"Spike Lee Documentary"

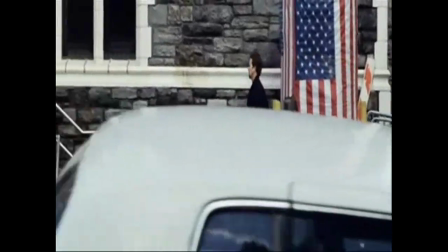Because the movie was filmed in 2002, post 9/11,
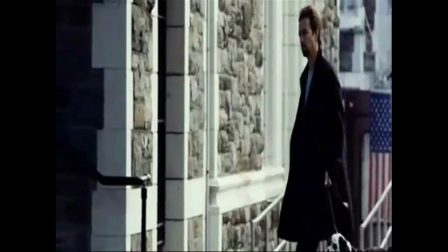there are props in the mise en scène that relate to 9/11. For the scene, we decided to analyze the race rant. If you're squeamish and don't like racism, please turn the speakers as loud as possible.
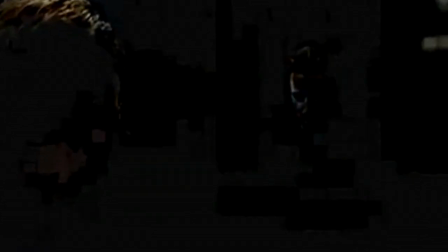The scene begins with Edward Norton in a public bathroom. It is shot from the reflection of a mirror that has F.U. written on it.
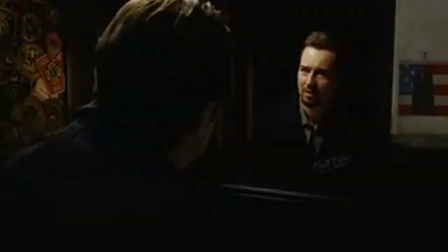There is a cut to an over-the-shoulder shot of Ed Norton talking to himself, Exchanging multiple cuss words.
Fuck me, fuck you.
I feel as this represents Ed Norton's past.
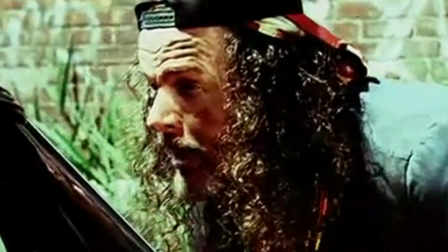The current Ed Norton standing on the outside of the mirror is damning his old self, blaming him for the trouble he's in.
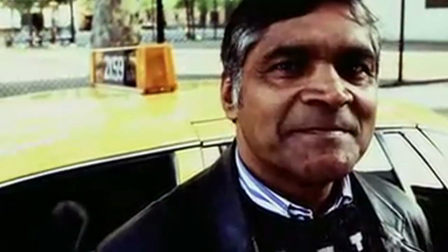The past Ed Norton takes his frustrations out on the people of New York. He begins a rant on all the people he does not like.
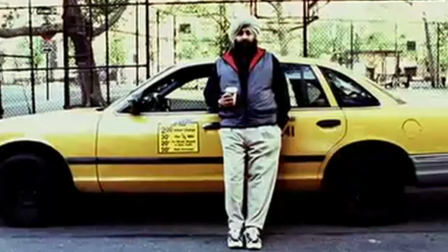Even out there pours stinking up my day.
It then cuts to other races and groups of people.
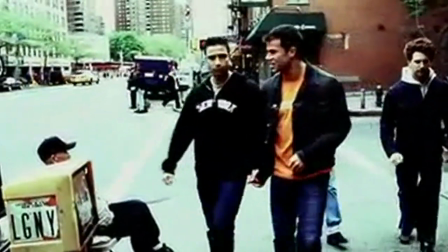Think about getting one of those operations that elongate your penis? Fuck the Chelsea boys.
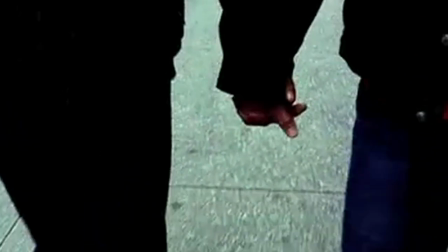In between, cross-cutting to Ed Norton's reflections, ranting when the real Ed Norton isn't saying anything.
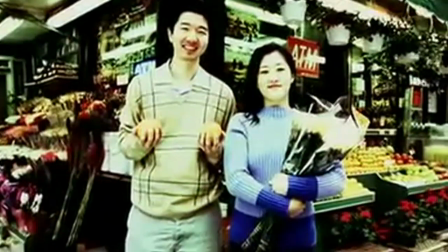We then go back to a montage of New Yorkers while Ed Norton's voiceovers.
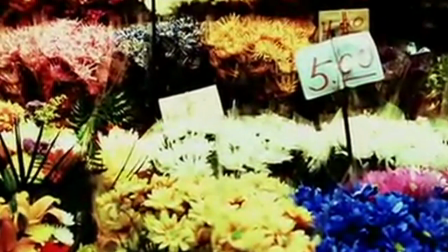Tulips and roses wrapped in plastic. 10 years in the country, still no speaky English.
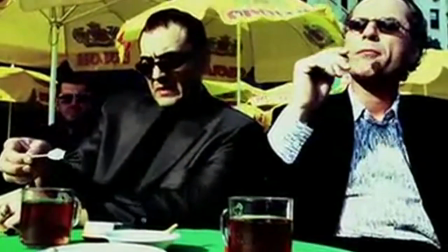Fuck the Russians in Brighton Beach. Mobster thugs sitting in cafes, sipping tea in little glasses.
What I found interesting was when it cuts back to a close-up of Ed Norton.
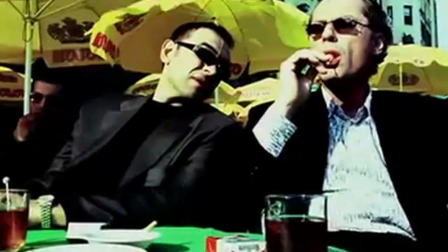The viewer can't clearly make out if we are seeing his reflection continuing his rant or if it is actually him.
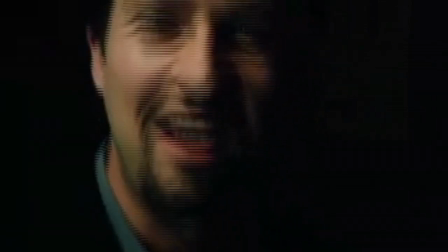This shot makes it seem as if he were addressing the camera, a reoccurring motif of Lee's.
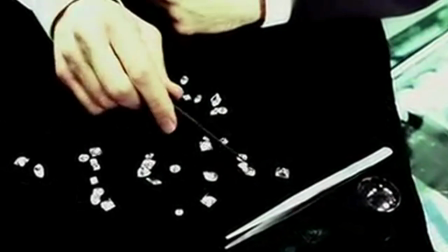The shot reminds me of his racially groundbreaking film, Do the Right Thing.
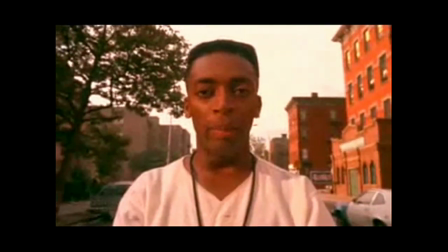The two sequences were done very similarly, and both themes are race-driven.
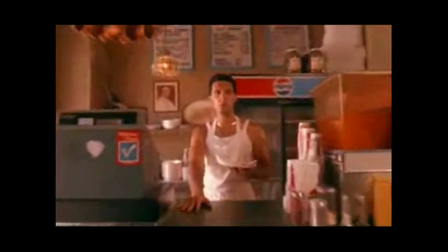Solo meal non-singer motherfucker. You gold teeth, gold chain wearing, fried chicken and biscuit eating,
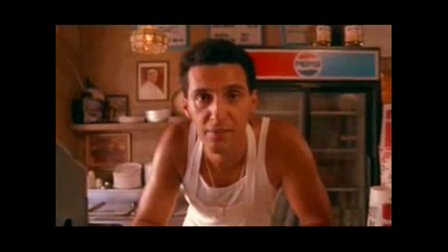monkey ate baboon, big thigh, fast running, high jumping, spear chucking,
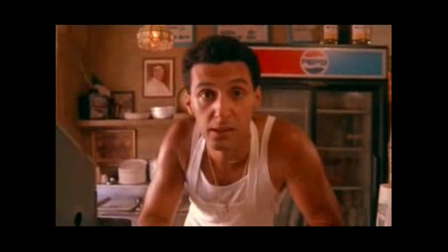360-degree basketball dunking, titsoon, spade, mulling yarn.
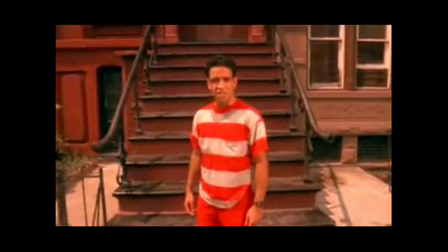Take your fucking pizza and go the fuck back to Africa. You little slanty-eyed, me no speaky American, own every fruit and vegetable stand in New York.
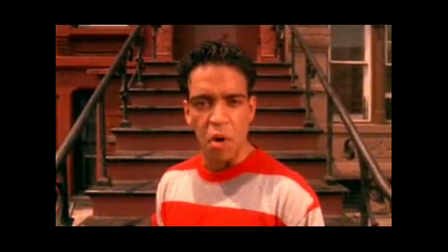Bullshit Reverend Sun Young Moon, Summer Olympic 88 Korean kickboxing Sabaran bitch.
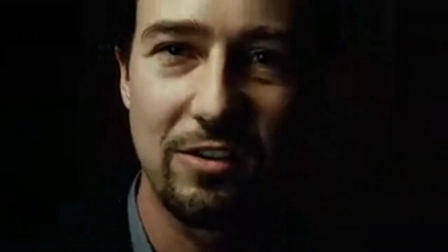Self-styled masters of the universe.
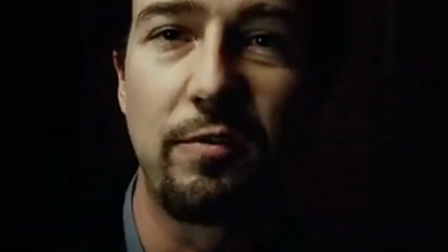Michael Douglas, Gordon Gekko, wannabe motherfuckers figuring out new ways to rob hardworking people blind.
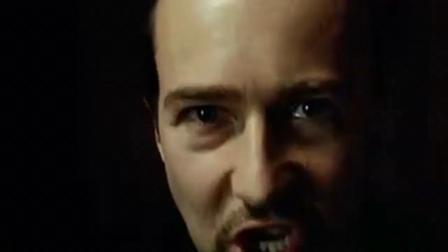Send those Enron assholes to jail for fucking life.
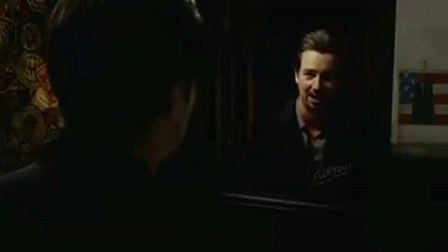You think Bush and Cheney didn't know about that shit? Give me a fucking break.
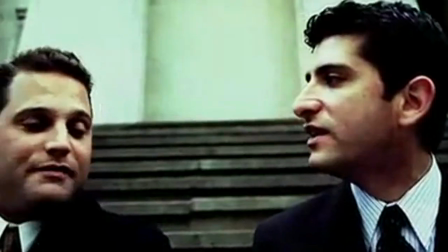Tycho, Implode, Philadelphia, World Cup.
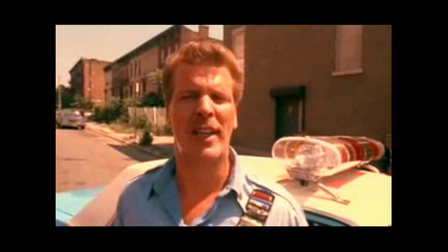You Goya bean eating, 15 in a car, 30 in an apartment, pointy shoes, red wearing, menudo, meter, Puerto Rican cocksucker.
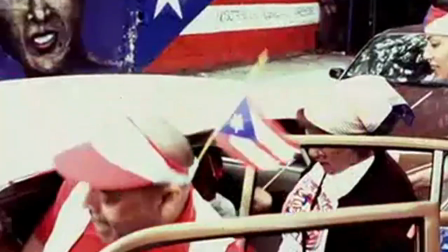Yeah, you! Fuck the Puerto Ricans, 22 a car, swelling up the welfare rolls, worst fucking parade in the city.
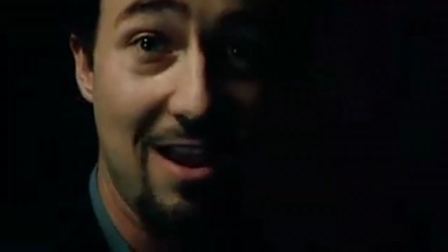And don't even get me started on the dumb in the cans, because they make the Puerto Ricans look good.
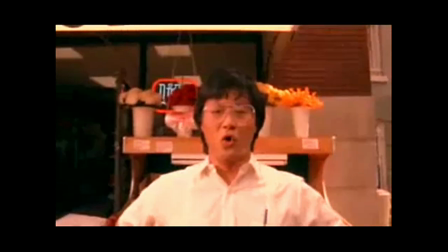It's cheap. I got good price for you. Near catchy.
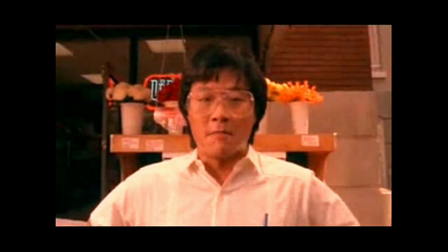How I'm doing? Chocolate egg cream drinking, bagel and deluxe, banana for this Jew asshole.
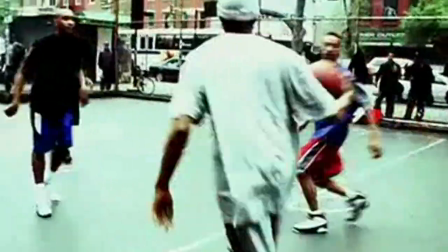Fuck the Uptown Brothers. They never pass the ball, they don't want to play defense, they take 5 steps on every layup to the hoop,
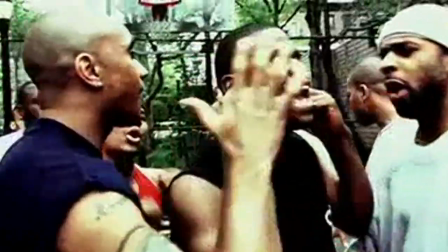and then they want to turn around and blame everything on the white man.
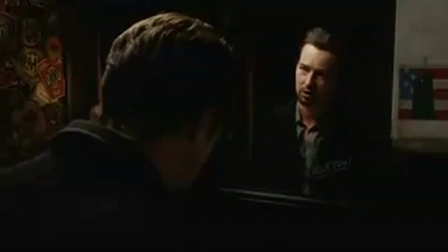Slavery ended 137 years ago. Move the fuck on!
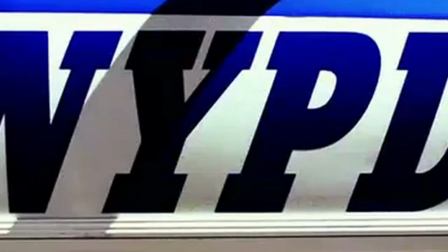Fuck the corrupt cops with their anus-violating plungers and their 41 shots, standing behind a blue wall of silence.
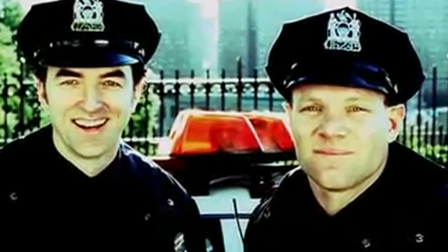You betray our trust!
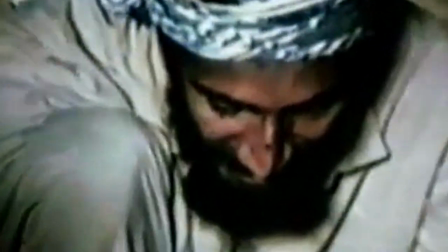Fuck Osama bin Laden, Al-Qaeda, and backward-ass cave-dwelling fundamentalist assholes everywhere.
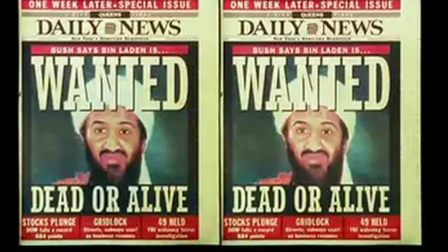On the names of innocent thousands murdered,
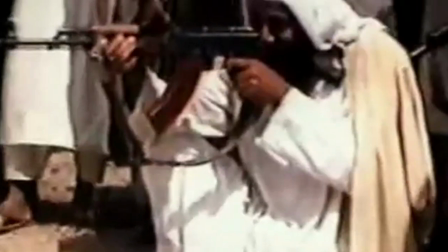I pray you spend the rest of eternity with your 72 whores roasting in a jet fuel fire in hell.
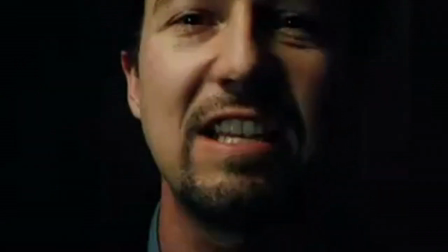You towel-headed camel jockeys can kiss my royal Irish ass.
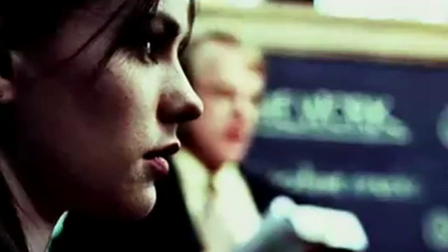I notice how many of what I once thought were evidences of repression. Fuck Jacob Walensky.
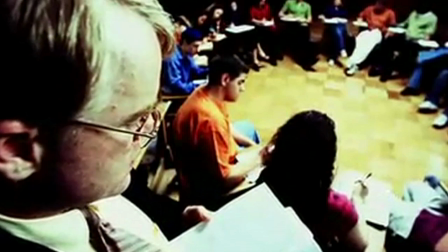Sexual or otherwise. Whining malcontent.
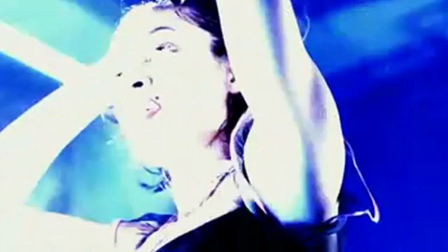Fuck Francis Xavier Slattery, my best friend, judging me while he stares at my girlfriend's ass.
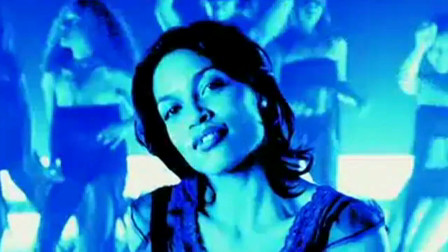Fuck Naturel Rivera. I gave her my trust and she stabbed me in the back.
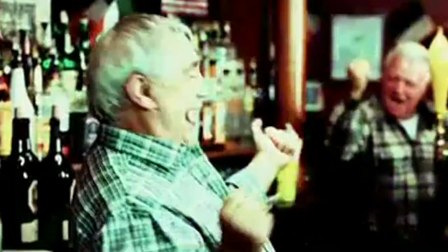Sold me up the river. Fucking bitch. Fuck my father with his endless grief, standing behind that bar,
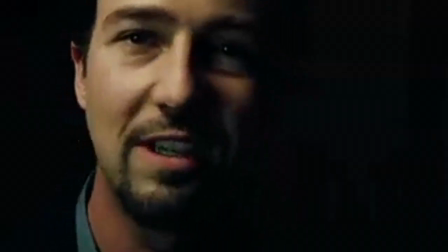sipping on club soda, selling whiskey to firemen and cheering the Bronx bombers.
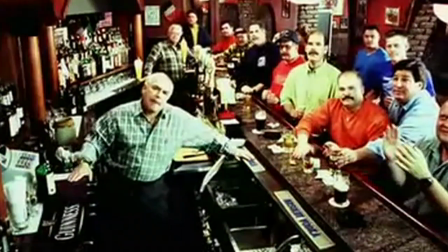Let's go, Yankees! Fuck this whole city and everyone in it.
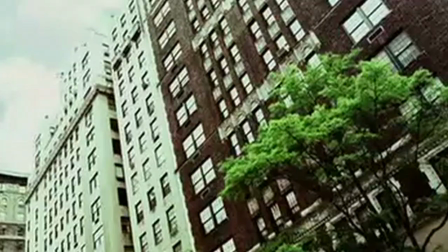After cutting back from his friends to the reflection speaking, there is a montage of palatial New York buildings.
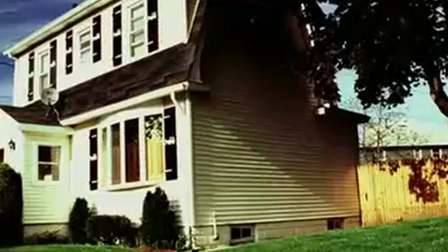This short sequence shows the different neighborhoods of New York and shows how early life in Crooklyn influenced Spike as an auteur.
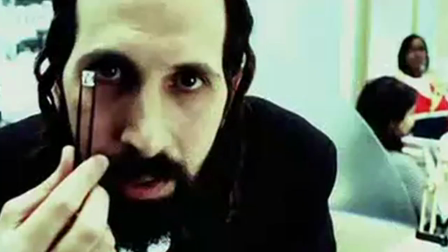After more hating by Monty Brogan, there is a montage of all accused of ruining New York.
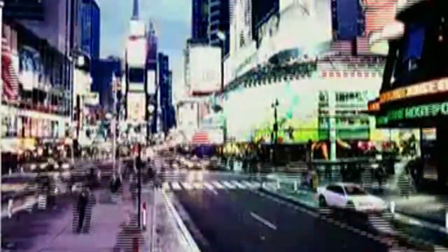Then there is a landscape shot of Times Square. The shot is sped up to show New York changing from day to night.
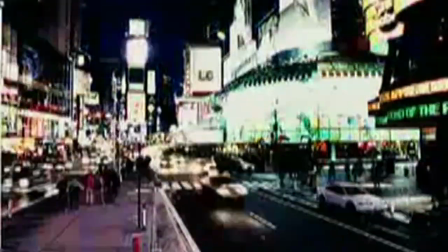This represents a change of heart for Monty. Soon after this scene turns to night, it cuts back to Ed Norton.
No, fuck you, Montgomery Brogan.
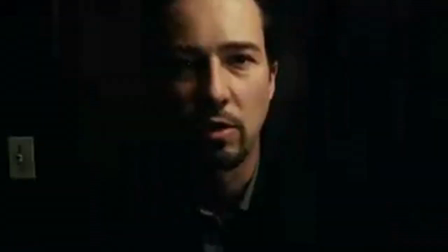You had it all and you threw it away, you dumb fuck!
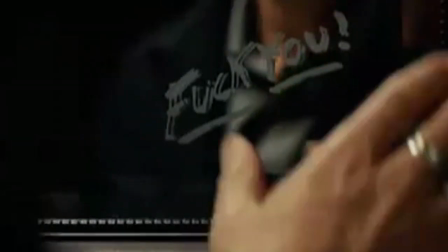He then tries to wipe off the words written on the mirror, almost as a self-penance. He knows he's done something wrong, and he knows it's all his fault. It's a powerful scene. I would like to point out that whenever it cuts back to Edward Norton, it is desaturated, almost black and white,
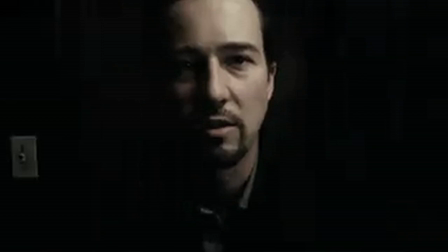symbolizing the dark, gloomy future he may have in store for him. You know, I don't know if we're supposed to be reviewing the movie, but I thought it was good. The movie is pretty good. I mean, the dialogue has each character have a good personality. I mean, it's... Well, now you know what it's like to watch a good movie in film studies class. It's your boy Eli from the class of 2011. How'd you get? Have a good day.